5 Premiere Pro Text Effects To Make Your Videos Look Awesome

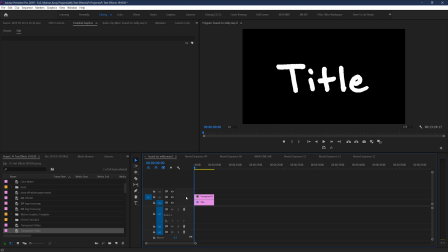Now go to your effects and search for the write-on effect. And drag and drop it onto the transparent video layer that you're working with. Cool. Now you're ready to start tracing. In effect controls, you'll see that you have a bunch of different parameters, but the big one to consider first is the brush size.
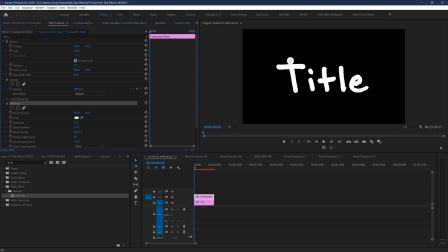This should have a diameter that's able to show the full width of the area of the text that it's revealing. So, kind of like so. Next, you're going to want to change the stroke length and the brush spacing.
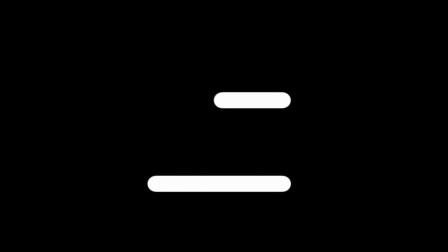Make the stroke length a large amount, as this is the number of seconds that the stroke will last for before disappearing in the same trail that it started.
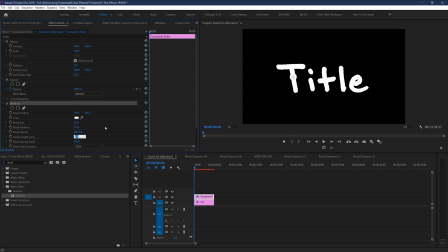And for our purposes, we don't want it to trail off at the end, we just want it to continue existing exactly the way that we traced it. So make it a big number, like 25 seconds. For the brush spacing, you're going to want to make this the lowest possible number to get a solid line, which the lowest number you can key in is
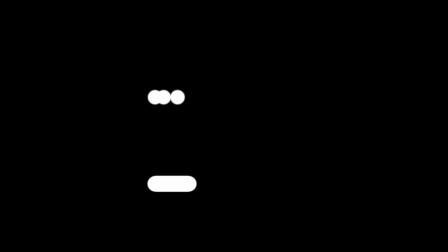0.001. This will ensure that you don't just get small repeating sections of circle, but instead a continually painted line based on the brush size.
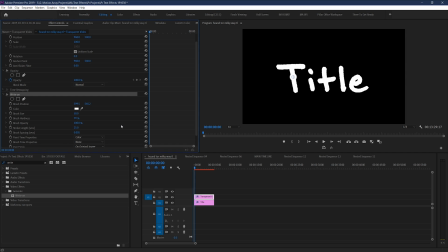Okay, now let's make this effect actually display, so it's literally tracing the outline of your text. You do this by starting with it off of your text, and then moving the keyframe of the brush stroke here over time.
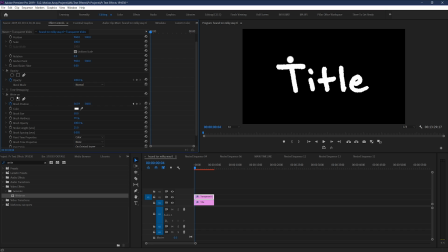You don't need to have it do every single frame, because when you move forward a few frames and create a new keyframe, it'll count the difference between the keyframes. So I'm going to go about every 3 frames. You can also click and drag the brush around itself to make it easier.
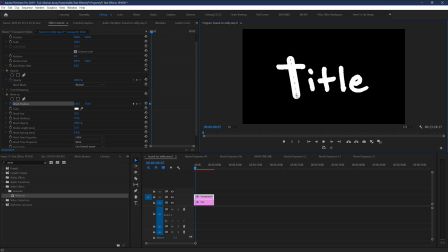Move forward a few frames, and then drag the brush stroke to the new location. Your goal is to create an outline in the same way that you would actually write the text normally. Move forward a few more frames, move it again, and rinse and repeat the process.
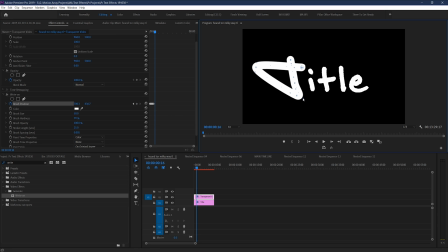And keep in mind that when you make new portions of the stroke, you can actually adjust the path with some of these little handles here, without interrupting your keyframing. Cool, so now you should have something that looks like this. It's a really messy drawing of your text.
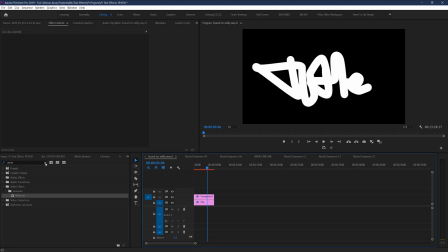But now let's make the magic happen by going up to our effects panel and searching for the track matte key. Yep, we're using the same effect as before, but in a new way. Drag and drop it onto your text layer and set it to look at the layer that's got the write on scribble effect. And bada bing, bada boom, you've got a drawn on version of your text.
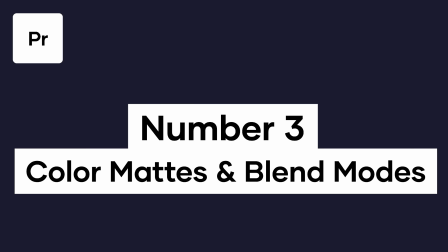Number 3, color mats and blend modes. This one is actually far less about the text itself and more about the situation around it.
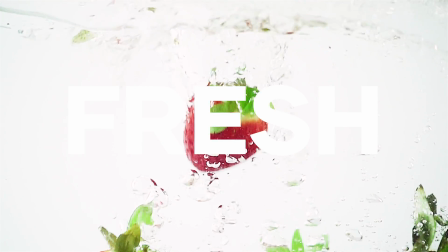I'm sure you've run into this problem where sometimes text is difficult to read against the background you've got, like here in this example.
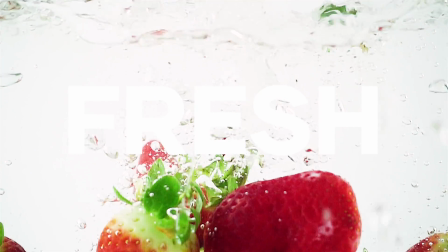But the problem is when you try to change the text to a different color to compensate, it starts to look unprofessional.
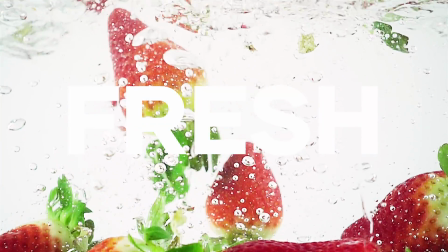So what's the solution? Change the color of the footage instead.
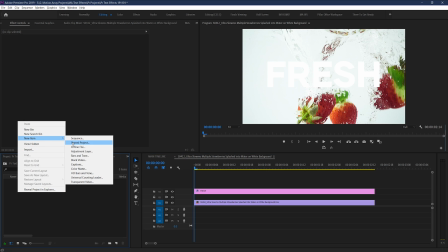Create a new color mat and choose something that's not too extreme and also lines up with the color palette or mood of your video.
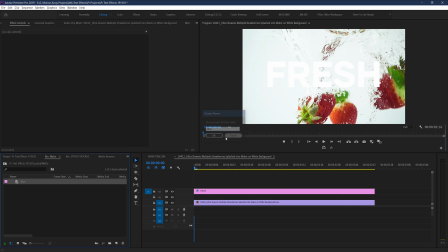For me, a deep blue actually works pretty well. Now place the color mat over top of your footage, but underneath your text.
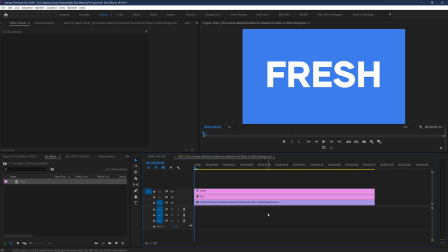This leaves us with very legible text, but hidden footage. So to fix this, instead of just dropping your opacity of your color mat, highlight this matte layer and go to Effect Controls and select a new blending mode underneath the opacity section.
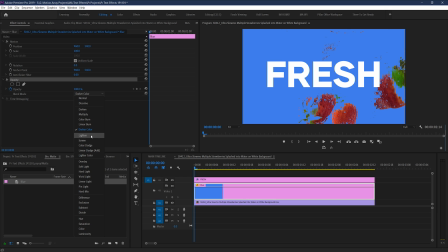What this does is shows through the footage underneath, but in a unique way for every different part of the frame depending on the color and luminance present.
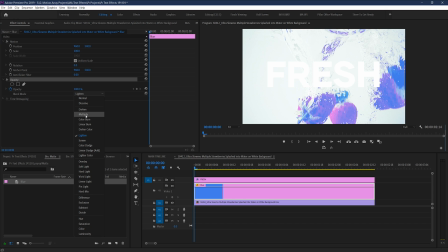Play around to see what you like, but for me personally, I found I really like the effect that comes from the multiply and screen options.
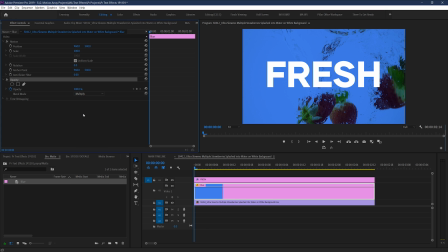Now that you've got this part down, you can animate it in a unique way so that you also prepare your audience to read the text.
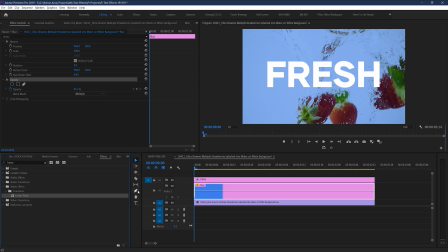In effects, go down to linear wipe and place it down onto your matte layer.
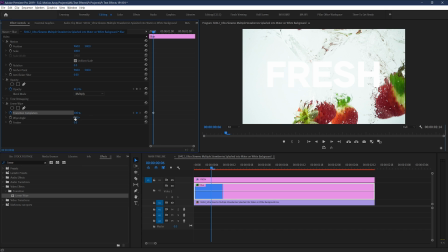Start with your wipe completion at 100% and then keyframe it to go down to 0, effectively revealing the color.
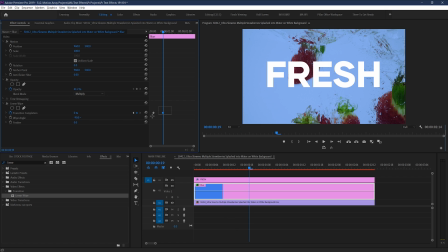Finally, add some Beziers to the keyframes to make everything feel a little less robotic.
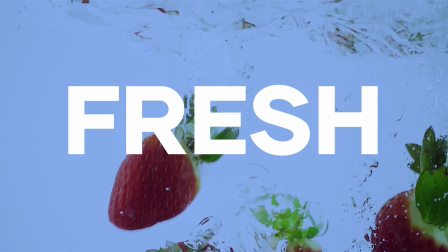Nice! It's looking great,
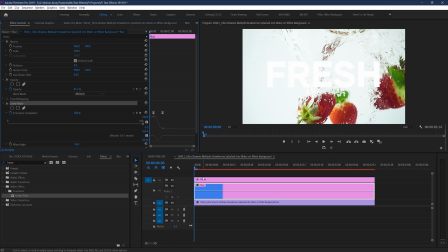but you can go one step further by copying the same linear wipe effect with its motion keyframes and paste that onto the text layer itself.
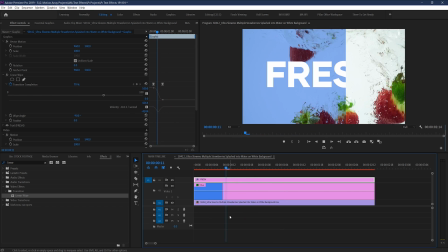This will prevent the text from showing up before the color backdrop is actually present, and it actually reveals it along with the wipe.
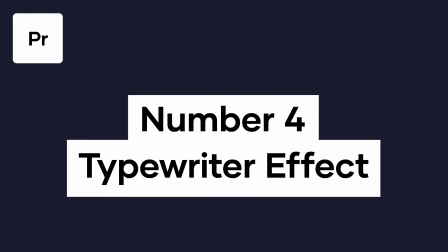Pretty cool, right? Number 4, typewriter effect. Now, this one doesn't have to be used to mimic a typewriter.
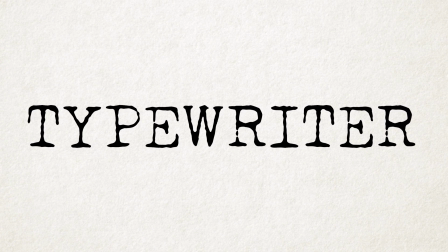That's just one really obvious example. There's a lot of applications, but the basic principle comes down to having your text set up to look the way that you want, then revealing it in chunks. For the typewriter effect, you could reveal each letter one by one, or you could simply reveal each individual word or phrase to drive home your point.
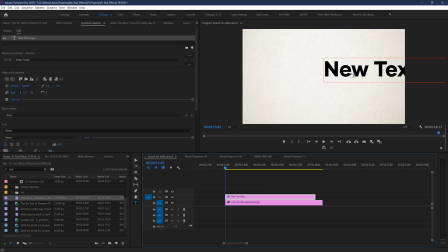So to set this up, let's simply write out our word or phrase that we want. And because we want to use this as a typewriter style effect, let's also change the font to something a little bit more old school. Okay, so now let's go to our effects panel, and we're going to add a linear wipe effect.
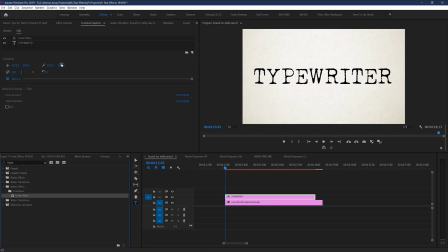In effect controls, take this linear wipe and wipe it in the direction that you want to be revealing from so that it's all invisible. And because most countries read from left to right, you're going to want to crop from the right hand side.
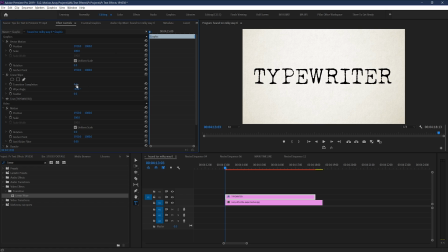So set wipe angle to negative 90. Cool, so our text is gone, but now you have two options. You can either use keyframes to reveal the crop, or you can use a different method that I personally like a little bit better.
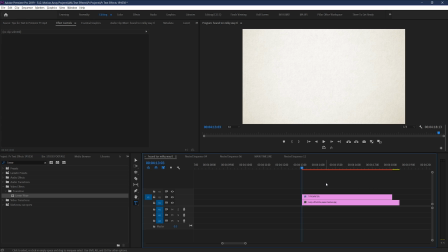Take the text layer and cut it up into literally as many pieces as there are chunks that you want to reveal. So for us, that's 10 letters in the word typewriter, plus one for the portion that's completely cropped out. Now for each of these different sections, you can simply reveal the crop so that it adds a new full letter.
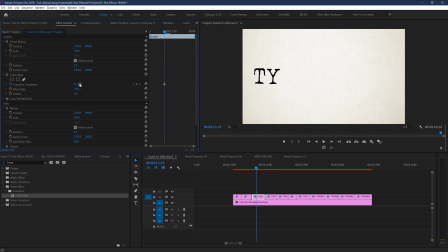Then, go to the next one, and do the same thing. Rinse and repeat. I like this method better because if you need to line up these portions with pieces of audio or sound effects,
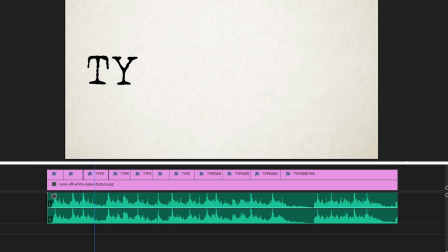it's a lot easier to compare them against the audio waveform when you're changing them in the timeline here, as opposed to the keyframes in effect controls. To make your life super easy, use the rolling edit tool, shortcut key N, to adjust these cuts without disrupting any of the other work that you've done. Cool, now this is what we have.
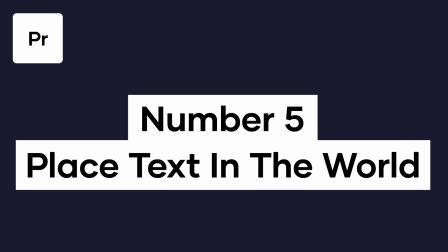And number 5, place your text in your video.
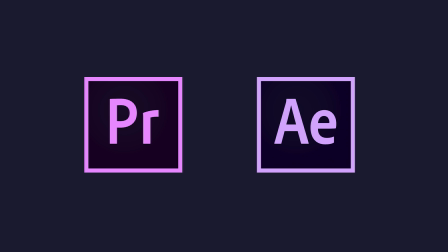This one is really fun, but if you're gonna use Premiere Pro instead of After Effects, you're gonna need the footage that you're working with to be locked off on a tripod.
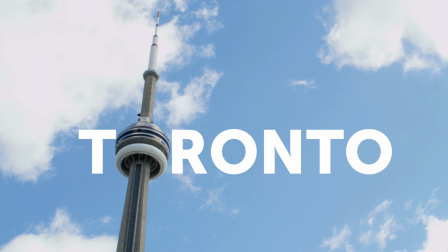Basically, this is what it comes down to. Mask your text so that it appears as if it's being cut off by something within the frame of the footage.
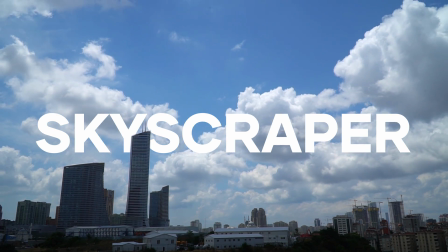This works best if only a portion of the text is cut off, and the whole word or phrase is still able to be read and understood as a whole.
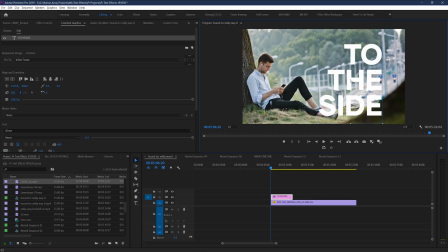And the process is super simple. All you have to do is place down your text into your scene and make sure that it's a little bit over top of the section that you would like it to be cut off by. So for us, that would be this area about here. Then all you have to do is highlight your text layer and select the mask pen so that you can create the shape of the area cutting off your text.
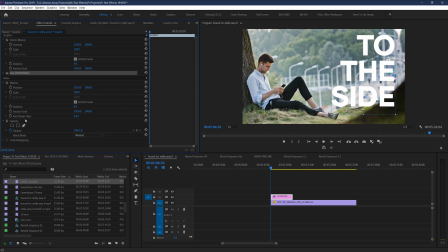If it helps, you can hide the text from showing by going here to this part of your effect controls panel and hitting the eye symbol. Now, simply continue to outline the section of the foreground that you want to block off your text until you end up with a full mask. But chances are, you're going to be telling it to include this area, not exclude it.
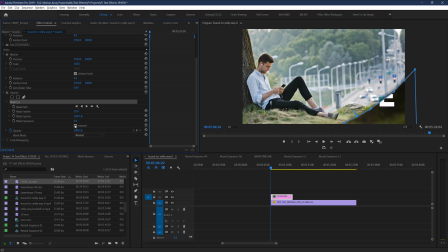So all you have to do is hit this box to reverse the effect and boom, your text looks like it's in the 3D world of your footage. If it's not looking just the way you want it, play around with the amount of feather as well as the edge details to make it come out just right. And guys, that's just been 5 text effects that you can use to spice up your next video.
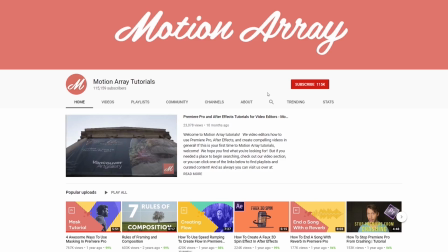I hope you guys found this video helpful. If you did, feel free to like this video, subscribe to our YouTube channel, and share this video with a fellow video editor friend. And if you're looking for even more text effects, this sleek line reveal has a 17-minute tutorial going over how exactly to create it, and I'll make sure to include a link to that video.
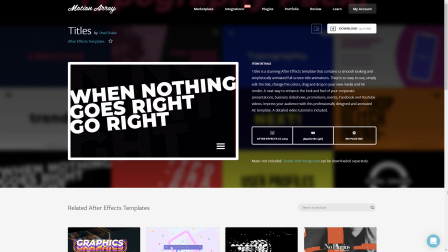And as always, if you're looking for just a quick text template to save you time and energy, we have tons of awesome looking options right here at motionarray.com. But guys, that's it for me. Thank you so much for watching, and I can't wait to see you in the next video.